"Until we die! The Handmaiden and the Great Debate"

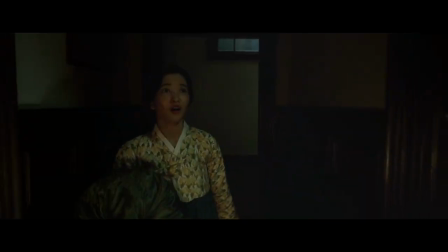247s
He built a luxurious mansion with Japanese and English architecture, and filled it with enough books and antiques to make him one of the biggest collectors of the era.
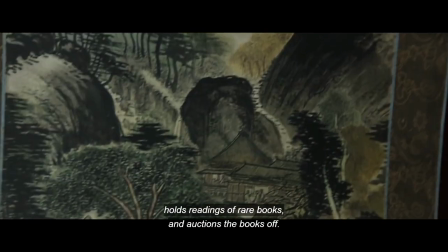255s
As time passed, his gold mine began losing value, forcing him to sell his precious collection in order to make money.
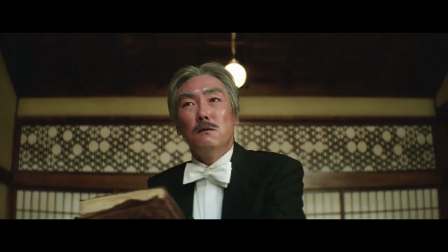261s
But a man so in love with his prize would never sell the original copies. Instead, with Count Fujiwara, they worked together to make these forgeries for him to sell.
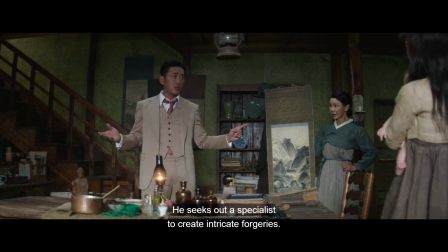270s 정교한 위본을 만들 전문가를 수소문합니다. 나고야노 학샤카, 후지와라 사마다!
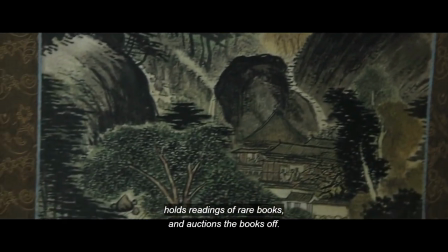276s
He then auctions the books away after private readings, and that sentence is not as innocent as it would appear.
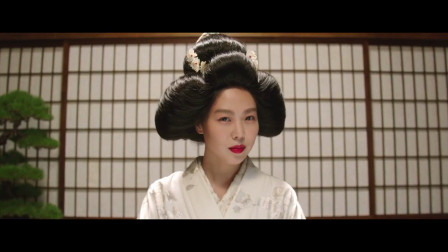283s
It is at this point in the film when you sit and watch and secretly question all your life choices.
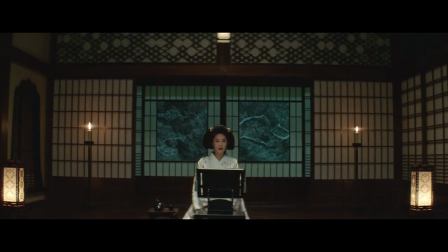287s
The movie goes into extremes, almost to the point of making it some kind of fetish, because the readings are not of what the ordinary person would consider classic works,
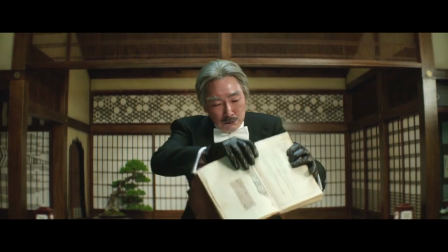296s
but the most unusual erotica. highly sexualized books with some disturbing images,
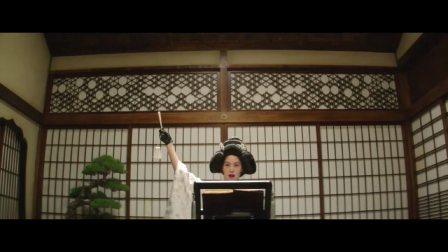301s
stories, and titles. I tell you, before television, I think the genre was even more explicit.
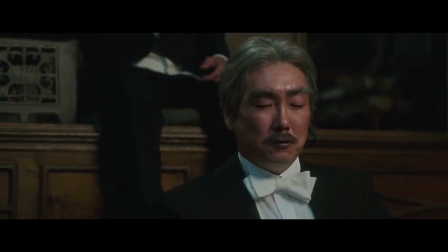306s
And these are the kinds of books that he makes his niece read before a room of perverted gentlemen.
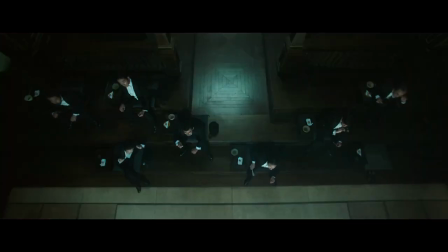311s
And that summary right there could be the entirety of The Handmaiden.
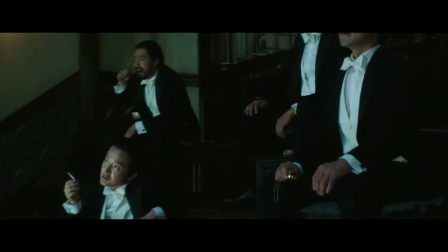315s
Perverted gentlemen, a near-perfect oxymoron, words that shouldn't be so close together, and yet here we are.
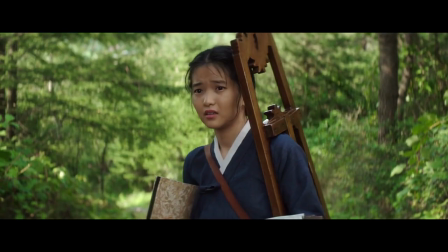321s
But the story is not just about this, thankfully.
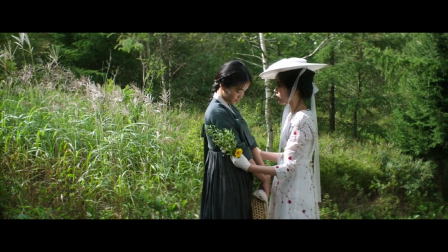323s
It really is about finding a rare spark in life in the midst of things that give us the desire to live or the desire to die.
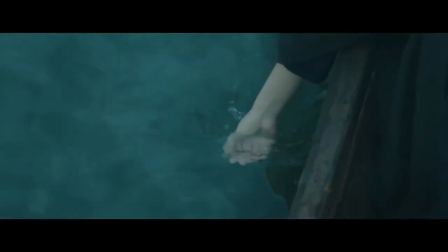331s
The Handmaiden is also one of the most brilliant pieces of cinematography and directing I have seen, quite literally far too beautiful despite its dark and perverted scenes.
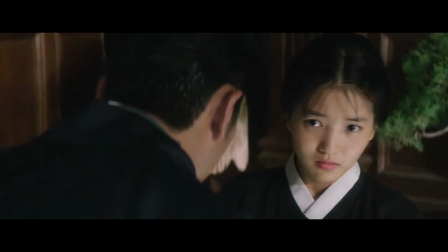341s
Director Park achieves a lot of this by masterfully giving us two angles of the same moments between the three different parts of the movie.
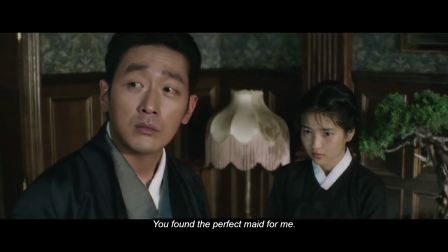348s
They offer new emotions and new meanings seen in a new light that can suddenly speed up the film and shock us.
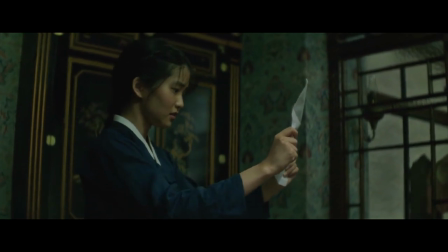354s
The amount of characterization conveyed sucks you into the world presented, making you linger in the hallways as waiting to see more.
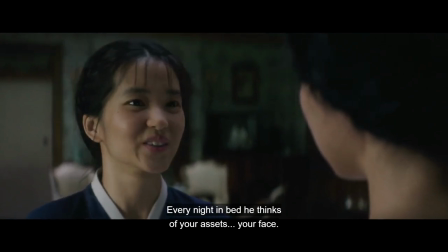362s 매일 밤 자기 전에 다시 생각나는 얼굴이래요. 매일 밤 자기 전에 다시 생각나는 액수죠.
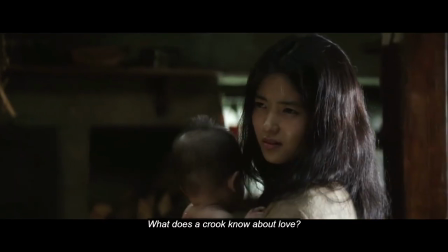370s 사랑. 사기꾼이 사랑을 하나? 사기꾼이 사랑을 하나요?
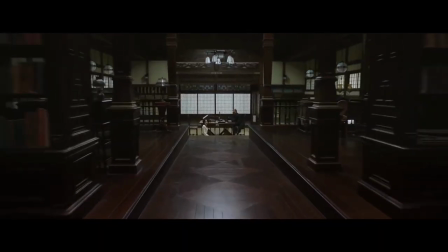375s
I love it when people take the time to tell a compelling story, even a controversial one.
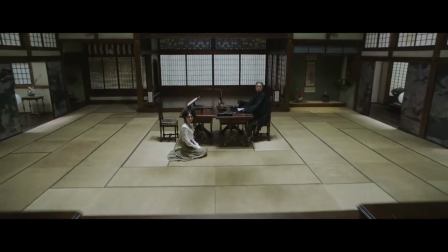380s
And in this case, it all begins with...
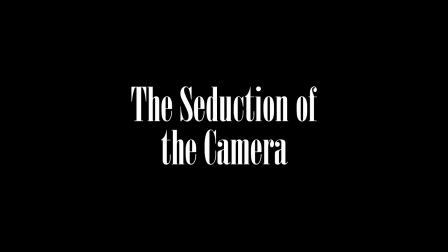The first thing you hear when you watch the film is the sound of children singing. But then, in a sharp contrast, it cuts to the image of soldiers marching during a downpour.
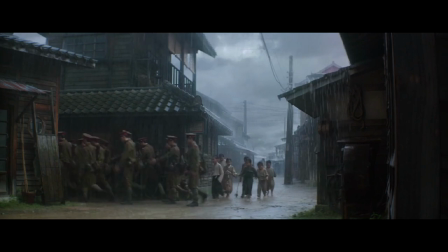397s
I think that this is brilliant imagery. It highlights the destruction of innocence and freedom that occurs throughout someone's life. It brings forth the rather cruel thought that our inevitable end in order to survive in this world is to lose those fresh, curious eyes that would only see the fun to be had in everything, even in the rain.
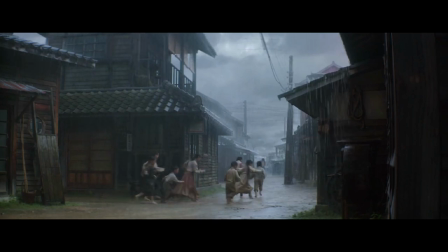415s
We see this in how the grown soldiers cannot even tolerate the children anymore.
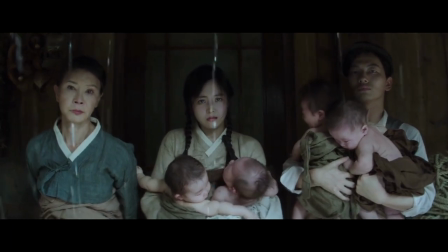419s
And in that falling rain, we also see a family overburdened with babies, once a lamp of laughter, but now a source of their worries.
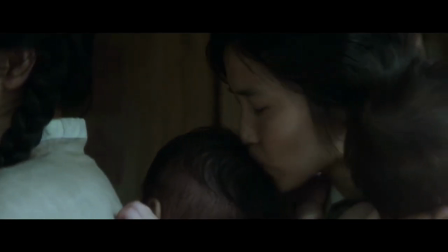428s
The film seduces you into thinking this way because of your own worldview. You pity them the moment you see them, not the babies, but the overburdened ones.
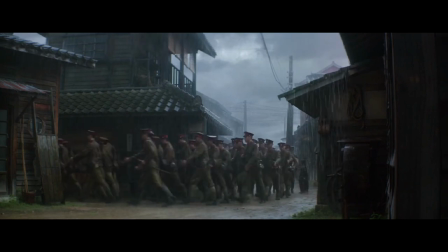436s
Then you think little boys must become soldiers, the builders of a rigid world that takes no prisoners,
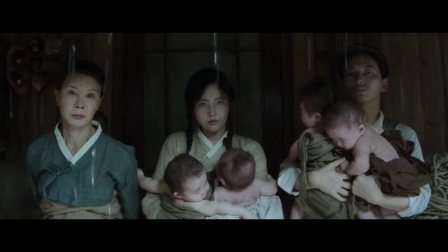441s
and little girls the overwhelmed bearers of lost generations forced to lose their innocence much earlier and much faster.
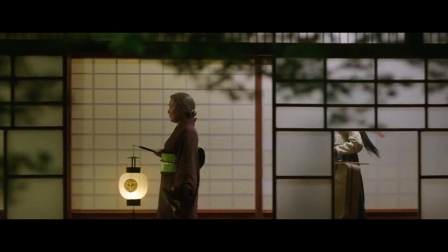447s
And in those few scenes, the historical period is brought to life as well as our own personal beliefs.
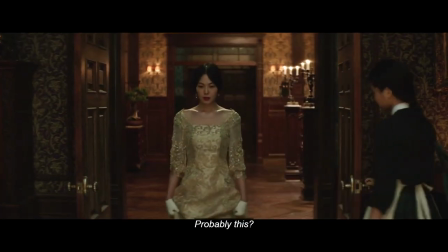453s
And even with the changing gender roles of our modern world, we understand how humanity saw themselves for a long time,
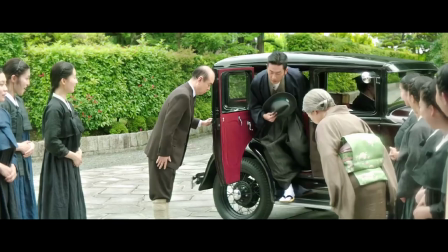460s
and it helps shed light on the message the movie is ultimately trying to share in the end, that hope isn't often from the expected source of strength and power.
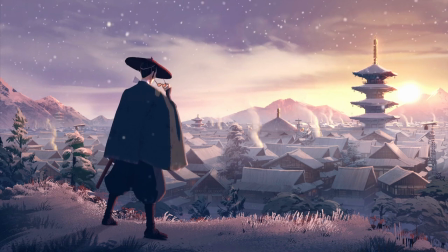468s
It reminds me of this sad scene from The Blue-Eyed Samurai, a series I really recommend,
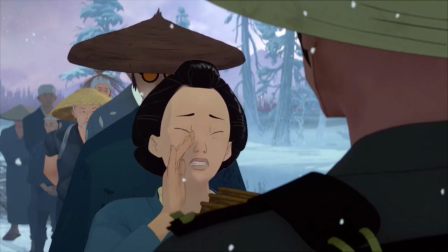473s
in which a woman would not be allowed to sell her crafts without the presence of a man.
I make the baskets, he only sold them.
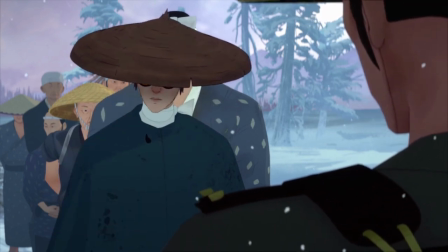480s Please, or I can't feed my children. You know the rules. Women can't travel without a chaperone.
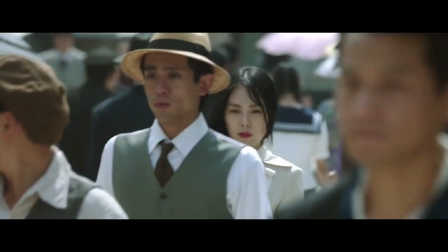487s
That said, despite what most people might think, I don't see The Handmaiden as a feminist film.